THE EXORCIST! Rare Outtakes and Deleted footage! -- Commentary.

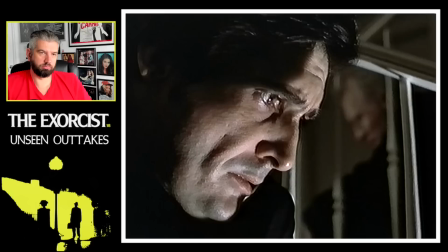see ourselves as animal to
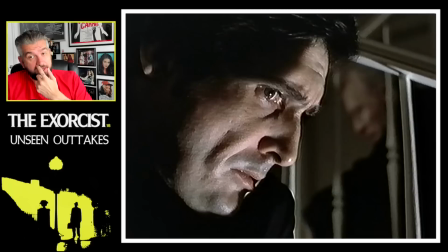reject the possibility that God could love us so this sequence obviously it was reinstated into the 2000 cut but
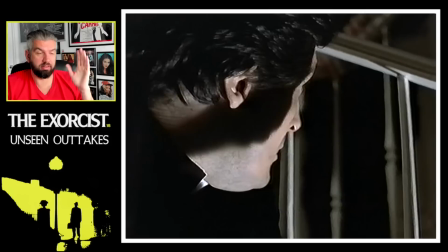it wasn't in Billy's original 140 minute
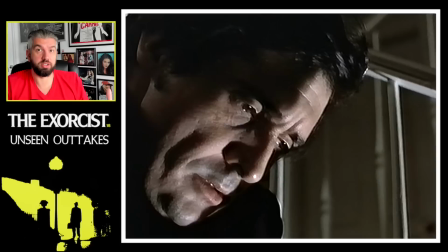version he quite simply left it as the two the moment of
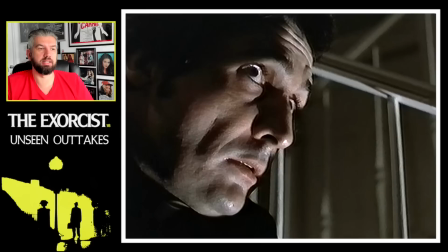silence which it was in the theatrical cut which I prefer I think that Billy's instinct
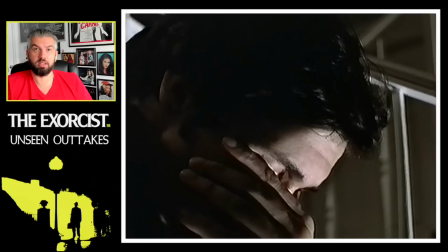was to you know to leave you know a strong ambiguity I don't feel like it needs to be explained
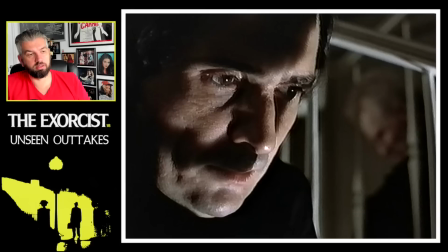And I added this because it was just a completely different angle on Jason Miller's face. I thought it looked really interesting.
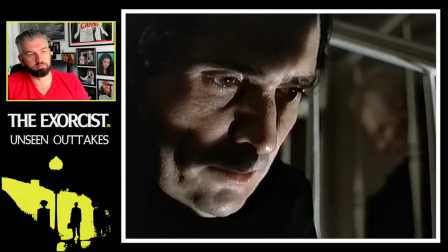Why this girl, it doesn't make sense.
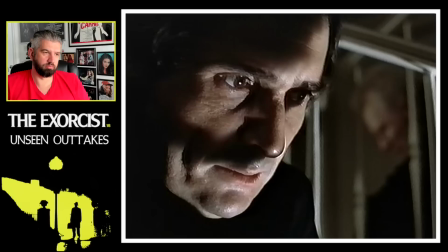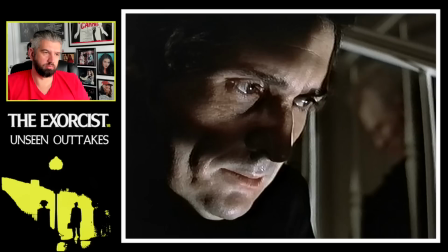I think the point is to make us despair.
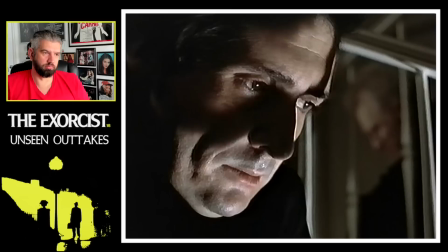To see ourselves as animal and ugly.
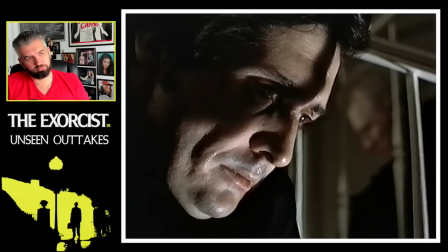To reject the possibility that God could love us.
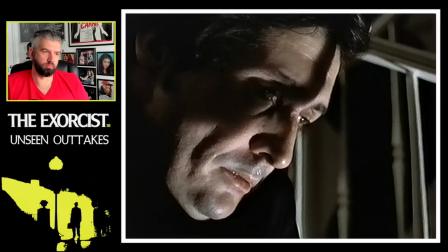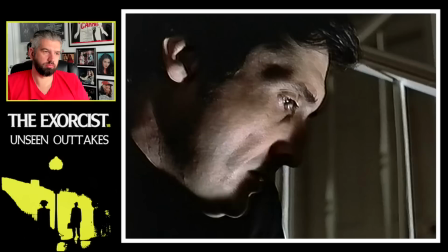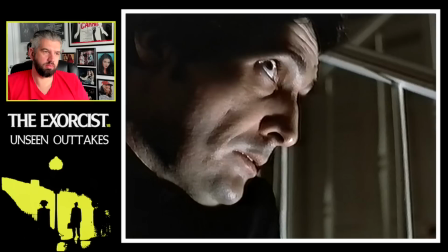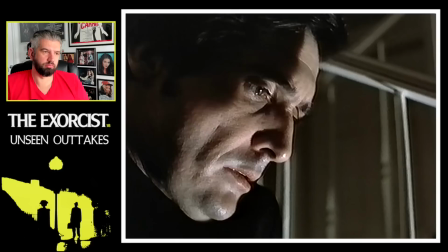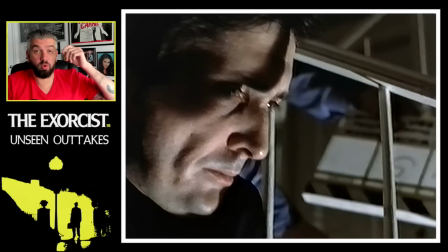2.32 John, take five.
I can appreciate why Blatty wanted it in the movie and why he wanted people to,
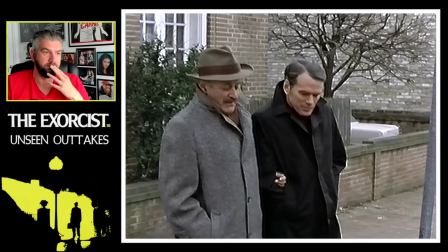or why he wanted there to be a message that was clear and precise.
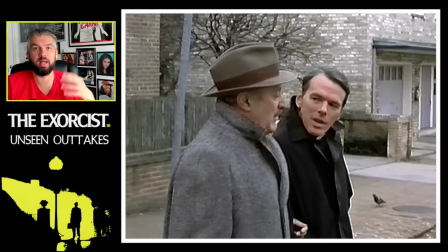But, you know, life is full of ambiguity. You know, things will happen to you today that have no explanation.
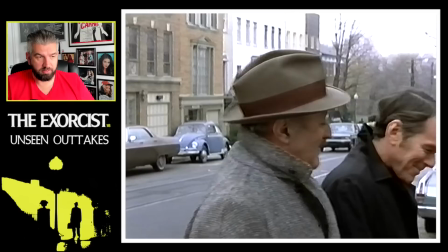And that's what I always loved about the theatrical cut of The Exorcist. But, you know, and this sequence is another case in point.
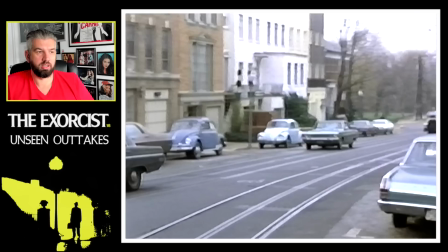I think that Billy was right in the original ending between Kinderman and Dyer from the
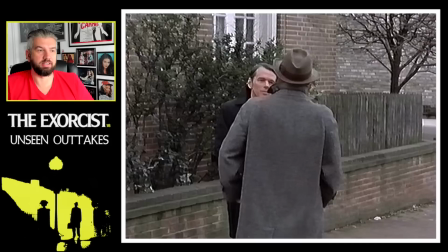book was just so anticlimactic after everything that happens.
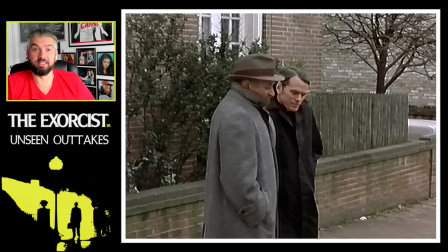I mean, I get it. You know, Karis lives on. God's in his heaven. All is right.
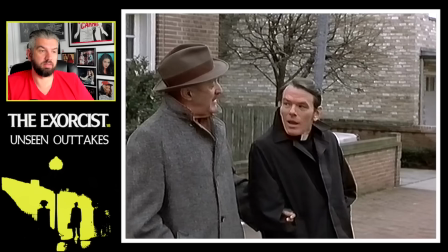And I think that it's a wonderful piece between Lee Jacob and, you know, and Father Bill O'Malley.
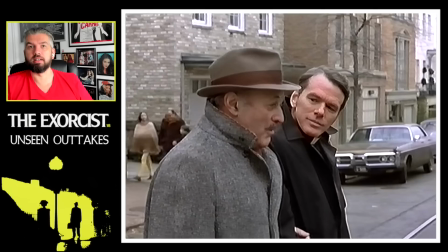But I don't think it adds anything to what we've just seen.
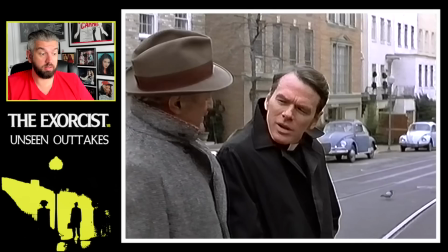You know, I like the idea that, you know, the theatrical cut ends with Father Malley looking down at the steps where his best friend has just died.
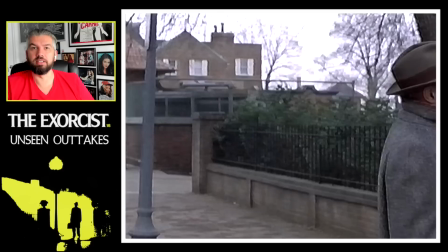And, you know, the struggle goes on, you know.
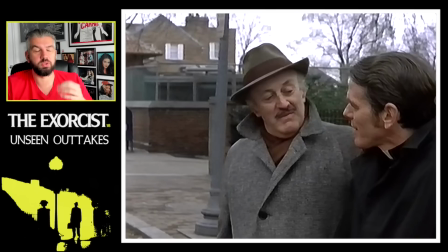That battle has been won, but what's next, you know. And the fact that he just turns and walks away, end of movie,
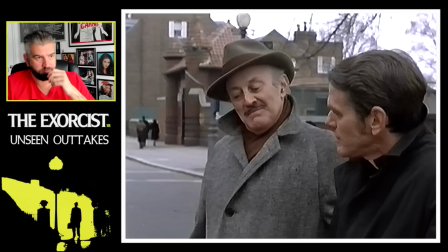I think is perfect. but this is another one of those sequences where they managed to find
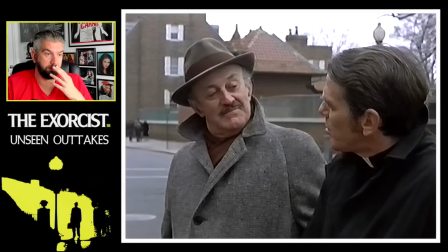very very late on they managed to find some of the on set sound
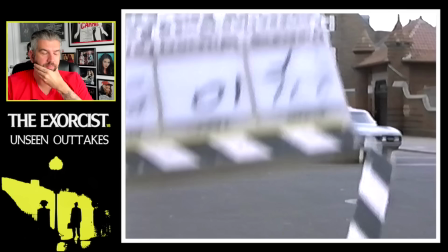of Lee Jacob and Father Bill recording their lines
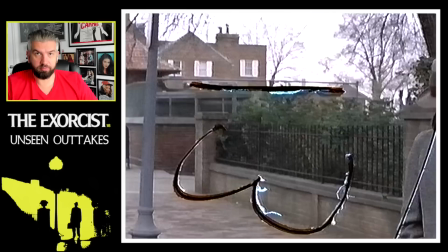but the very last moment which is what these moments that are silent
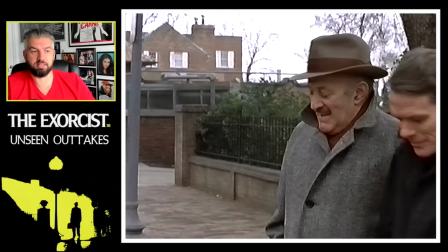which in the book and the screenplay is Lieutenant Kenderman relating to this,
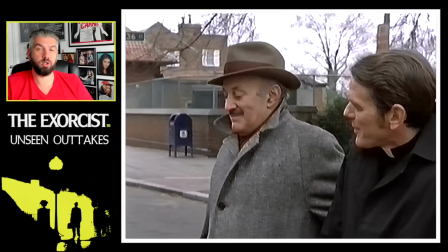you know, coming together as the final scene of Casablanca where Bogart turns to Claude Rains, says, Louis, I think this is the beginning of a beautiful friendship.